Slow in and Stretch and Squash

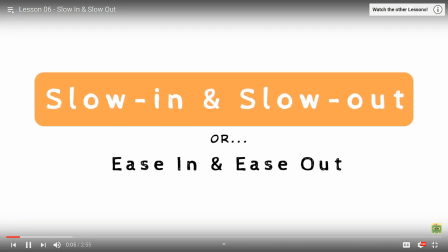0:00 The slow in and slow out principle, or easy in, easy out, is so important but also really easy to understand and put in practice.
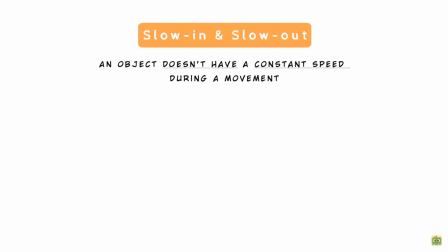0:06 The concept is, an object doesn't have a constant speed during a movement, it will have an acceleration at the beginning and a deceleration at the end. So we'll start slower, slow in, increase the speed in between, and end slower before to stop.
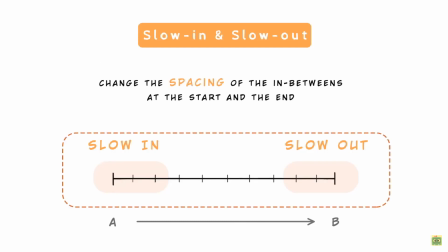0:18 To add the slow in and slow out to our movement, we need to change the spacing of the in-betweens at the start and the end.
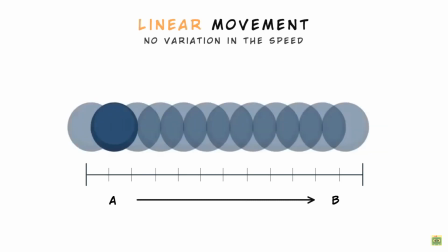0:23 If we have an object that moves from A to B and the tangent is linear, so we don't have any variation in the speed, we would have a stiff and mechanical movement.
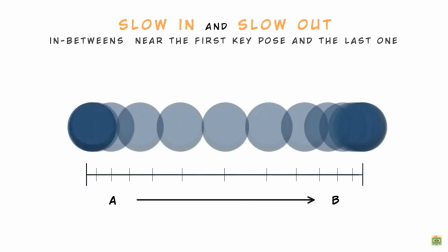0:31 If we have the same movement but we change the position of the in-betweens near the first key pose and the last one, the movement results more soft, smooth and realistic.
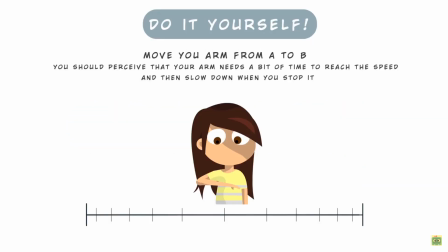0:39 Try to recreate a movement yourself. Move your arm from A to B. You should perceive that your arm needs a bit of time to reach the speed, and then when you stop it, it slows down.
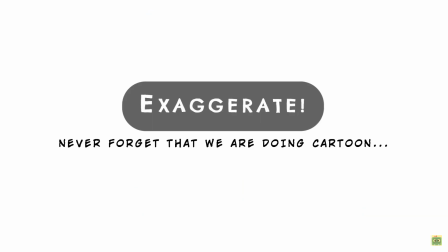0:49 Always remember that we are doing cartoons, so to have a more appealing animation, we can even exaggerate this principle.
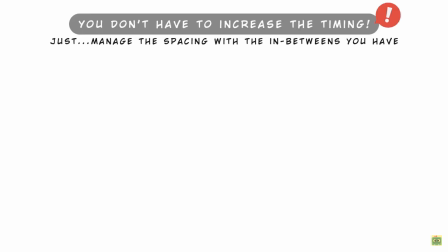0:55 This doesn't mean that you have to increase the timing of your animation to have more in-betweens at the start and the end.
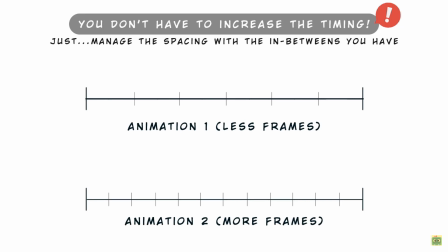1:00 It's always based on the speed of your action. In a faster action, you will have few frames, but you will still can manage them in order to have a slow in and slow out effect.
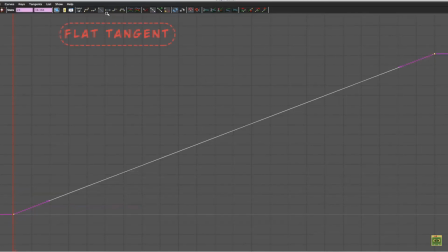1:09 Using the graph editor is very easy to achieve the result we need. Using a flat tangents, we already have a smoothness on the extremes. If we use the spline tangents, we can reach the same result using the handles. We can also add an in-between near the first pose and another one near the final pose, and move them on a value closer to the extremes, until you don't reach your desired effect.
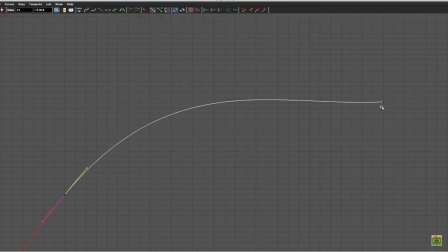1:28 But keep attention when you adjust the handles to don't create this type of curve where it goes on a higher or lower value compared to the last pose value, otherwise you will have a backward or forward movement.
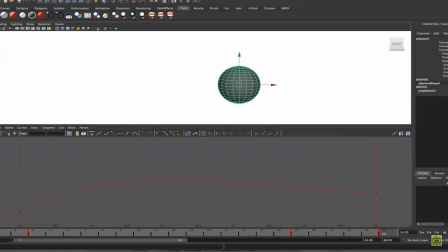1:39 So in this case, for example, the ball is moving forward, but in the part between the in-between key and your extreme key, the curve overtakes this value. So the ball would go forward and then backward to the extreme position.
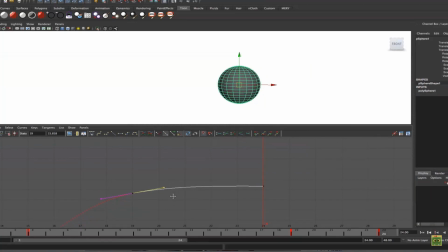1:50 So this don't mean that this is wrong, but if you just want to use a slow out, so you just want to smooth the movement forward, keep attention to don't overtake this line.
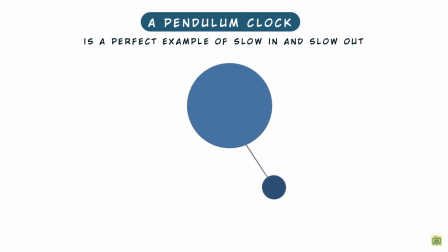1:59 A pendulum clock is a perfect example of slow in and slow out. Look how smooth is the movement on the two extremes, slow, fast, slow.
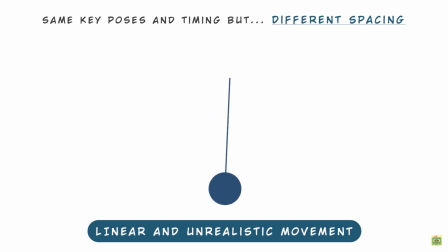2:06 With the same key poses and timing, but with different spacing, we would have a linear movement that is really unrealistic.
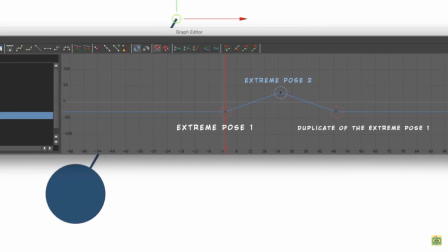2:12 As you can see in the graph editor, I created a loop animation, so I have the two poses at the beginning and the end with the same position, and another extreme in the middle with the pendulum in the opposite direction. In this case, the tangent is linear.
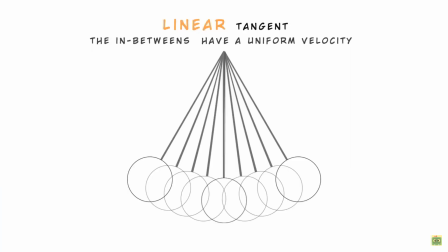2:23 That's why we have these effects. The interpolation has a uniform velocity, so all the in-betweens have the same distance between each other.
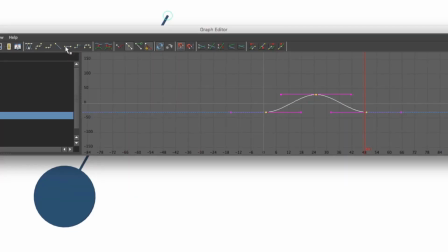2:30 So just switching the same curve in flat, the spacing of the in-betweens change and the movement is more realistic.
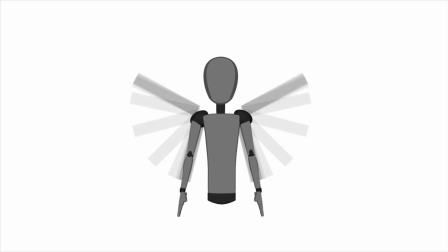2:35 If we create the same movement with a character, the principle doesn't change. We will always have a movement that starts slow, takes speed and slow down again.
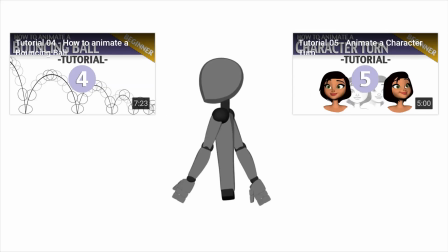2:43 So use this principle with all its variation for your object and character movements. It's really easy and quick to achieve, and your animation will change a lot.
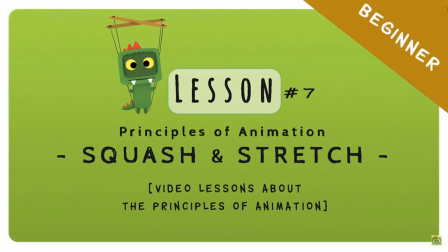2:51 This principle is probably the one that characterizes most the cartoon animation.
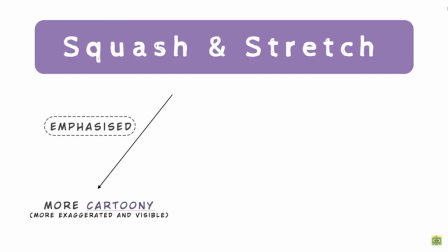2:54 It's a phenomenon that we can see in real life, but the exaggeration of this principle makes the animation more cartoony, compared to a more realistic animation where this principle is less emphasized. The squash stretch is still there, but should be felt rather than seen.
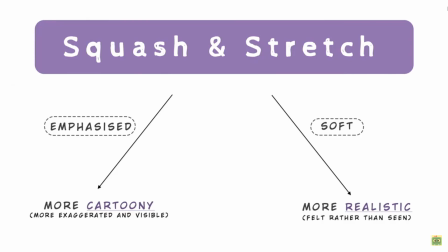3:07 So it's a principle used in both the style, but in the cartoon animation is more extreme. The principal concept is, an object or a character changes its volume during the movement.
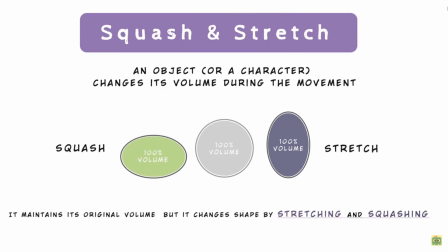3:16 It maintains its original volume, but this changes shape by stretching and squashing. When the squash stretch shouldn't be used.
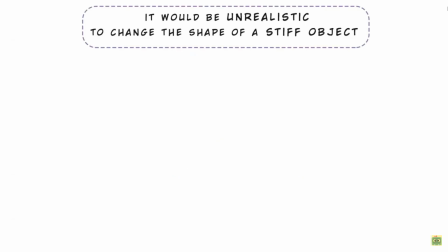3:22 It will be unrealistic to change the shape of a stiff object. Rigid material doesn't deform, like a bowling ball or a robot.
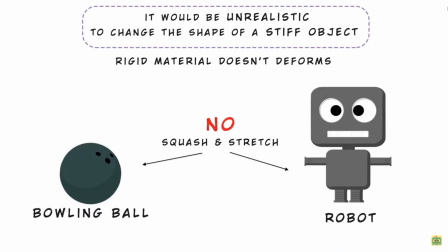3:29 This type of objects don't change their shape even during an impact. How to determine the amount of squash and stretch that can be used?
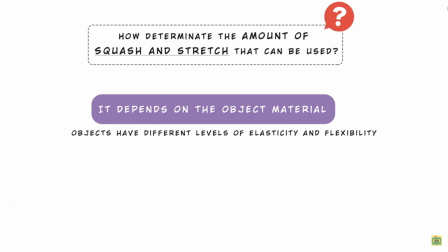3:35 It depends on the object material, different levels of elasticity and flexibility, and the style of your animation.
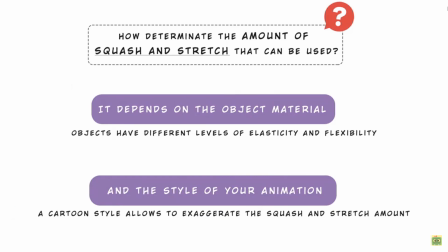3:42 As I said, a more cartoon style allows to exaggerate the squash and stretch amount.
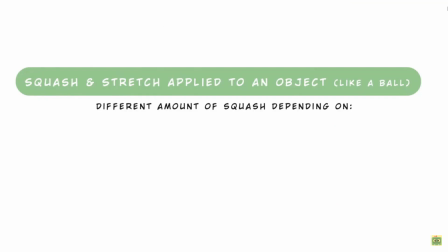3:46 So as we already have seen in a previous lesson, when we have an object like a ball, we can have a different amount of squash depending on the material, the force of the impact,
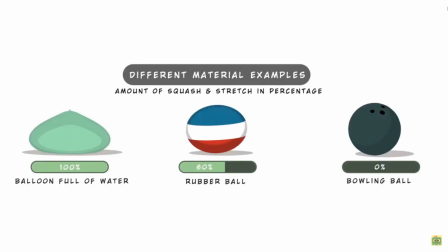3:54 and the weight. Here two examples of percentage of squash just based on the material. Starting from an object that would have an extreme and visible squash and stretch, like a balloon full of water, up to a stiff object that wouldn't deform at all.